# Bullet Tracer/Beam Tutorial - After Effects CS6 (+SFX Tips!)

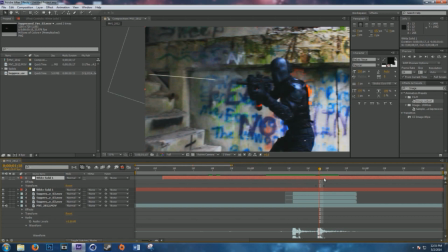(8:20)
We want to line the middle one up right there, so then it's coming out again, and we can go ahead and move this right back and maybe rotate it. Depending on your shot, you can usually duplicate the beam effect, and you know, you can size it down and whatnot, but if you really want to, you can go ahead and, you know, again,
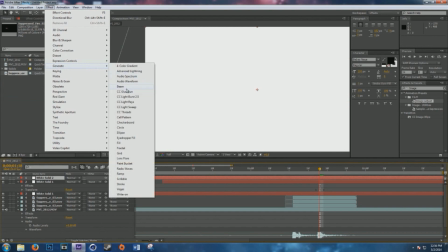(8:40)
create the solid and hit effect, generate beam. And you can kind of mess with the colors, reddish effect.
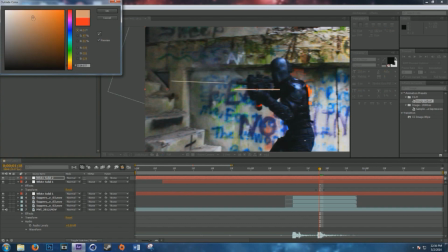(8:47)
It's a little pink in the middle, and a little more orange. Give this one a little more orange.
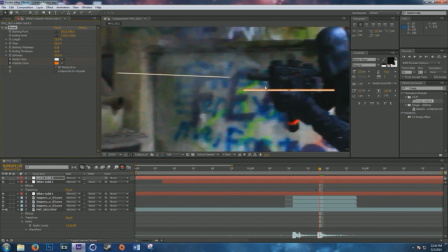(8:52)
Actually, we're going to keep that white. So maybe this one looks a little, like it's a little more hot.
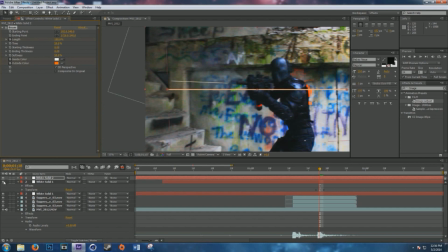(8:56)
I'm going to hit the length 100, and we can hide this layer since we're not doing that. We can boom, boom. Make this one a little shorter. So maybe that one's traveling a little bit faster than the past one. Effect, blur and sharpen, directional blur. We're going to hit about 25 on this one.
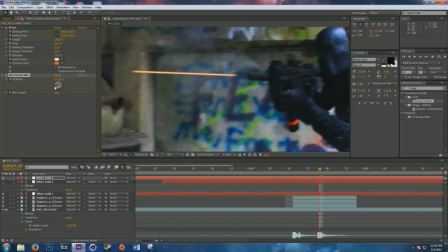(9:16)
25, not 250. So 25. And we'll go right about there. It's easier to use this instead. So negative 88 was good.
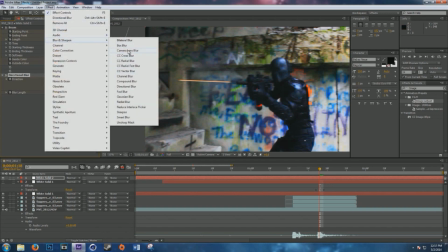(9:32)
And then if it's in motion like it is now, we'll add another blur. We'll go effect blur and sharpen Gaussian blur.
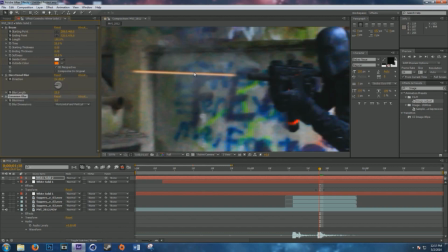(9:38)
And we'll add effect about 5. So it blurs it a little more, so it blends in with the blurriness of the shot.
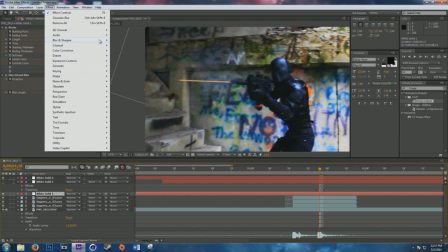(9:44)
We'll go ahead and do that to this one as well. So blur, sharpen, Gaussian blur, hit about 5.
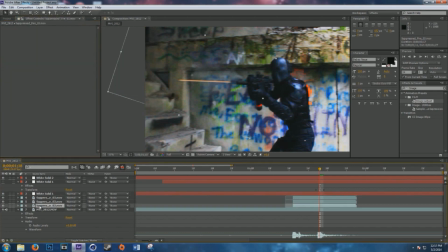(9:50)
So, and then we can go ahead and pre-compose.
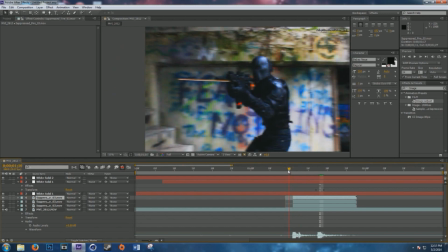(9:54)
So these three muzzle flashes I've added together are just to kind of densen the smoke a little more, so it gives it a little more smoke effect.
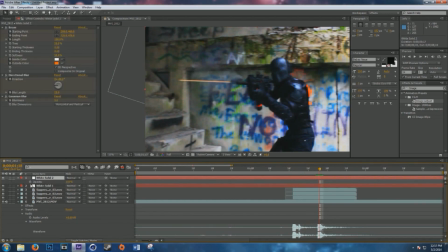(10:02)
Oh, and then we're going to have to add. So we're going over here, hit T for the opacity, stopwatch, And I go back, hit another keyframe, 0, and go 1 forward, 2 forward actually, and 0 again, so then it shows up for one frame again.
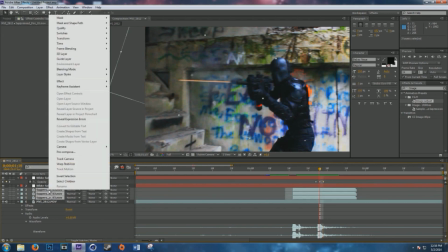(10:14)
And we'll go here, on these three muzzle flashes, we'll right click it and go pre-compose. Just name it whatever you want.
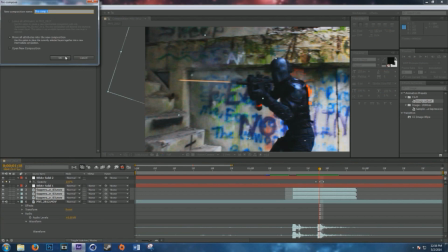(10:19)
You can just leave it pre-comp 1, or you can do first shot, so you know which one you're doing with, and just duplicate that and drag it over to where it's being shot.
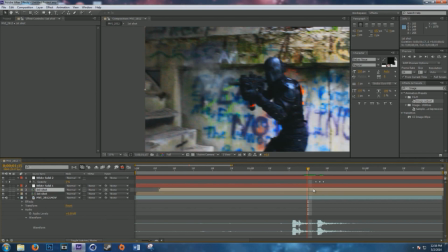(10:32)
Boom is where it happens. So we're gonna hoe, no we're not. Boom, right about there. There, so there's the second one, and you move that over to right here. And once again, the white solids are on top.
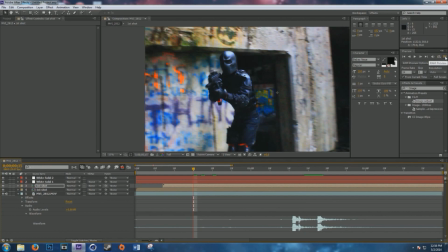(10:47)
So when we go back and RAM preview this, and then we play it, we got boom.
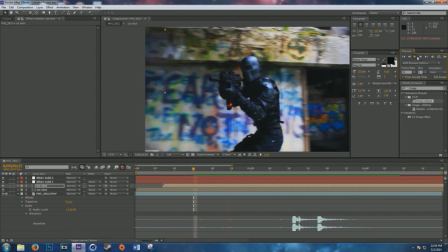(10:55)
So there's your effect. We got boom, boom, boom.
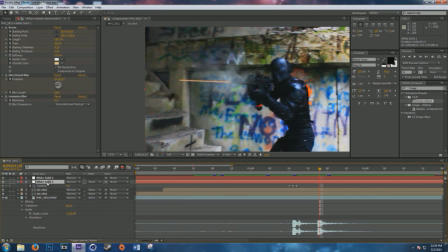(11:00)
And you can also hit T on the opacity for the first keyframe.
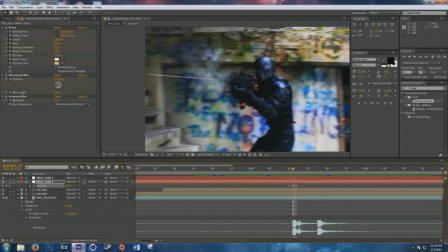(11:05)
Maybe dub it down a bit, about 80%, so that it doesn't look so profound.
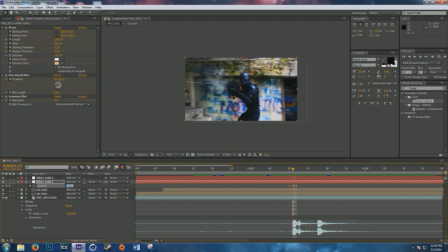(11:11)
And it kind of also blends in with your shot. Maybe we're going to do it 90 for this one. And then we'll hit here. Boom, hit T for opacity. We're going to do 85 for that since it's a more brighter color. And once again, we can hit RAM preview. You can go play it again.
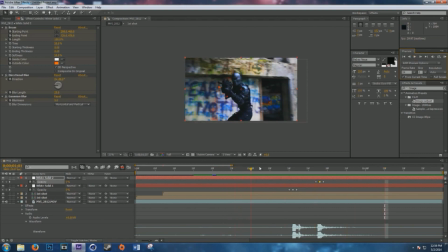(11:29)
Boom, boom. That's a nice effect. So, there it is. You can sort of track this muzzle flash if you wanted to. This one right here.
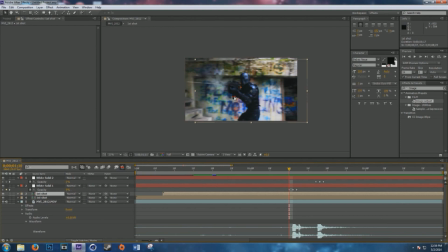(11:44)
You can just click the stopwatch button, and as you're framing frame, just keep a part of it. Oh, wait, sorry. That's the wrong one. Just keep a part of this shot like by the barrel.
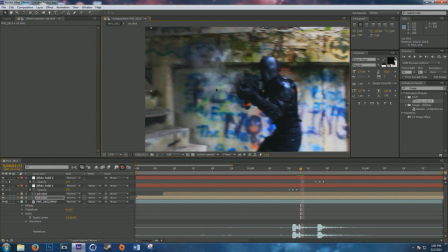(11:58)
So, you know, this thicker cloud over here, just kind of keep it in front of the barrel because that's where it was.
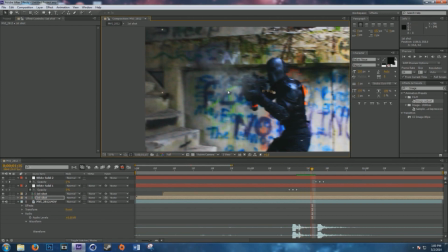(12:02)
You can just sort of move it over, keyframe it until it dissipates, and then you can just kind of leave it where it is. Same with this next one. We can also do that. So, boom. Kind of move it over. Shot's not really moving much, so we don't need to do much with it.
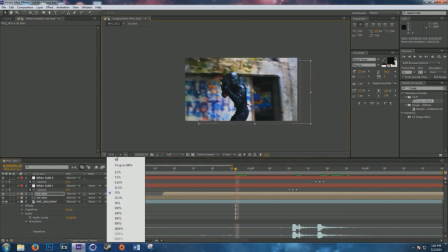(12:15)
So, just a simple cleanup effect. So we can fit up to 100% and RAM preview that.
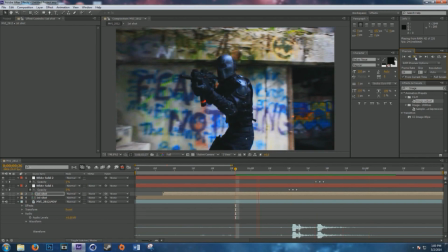(12:24)
Boom. That looks a lot better. Can't even tell.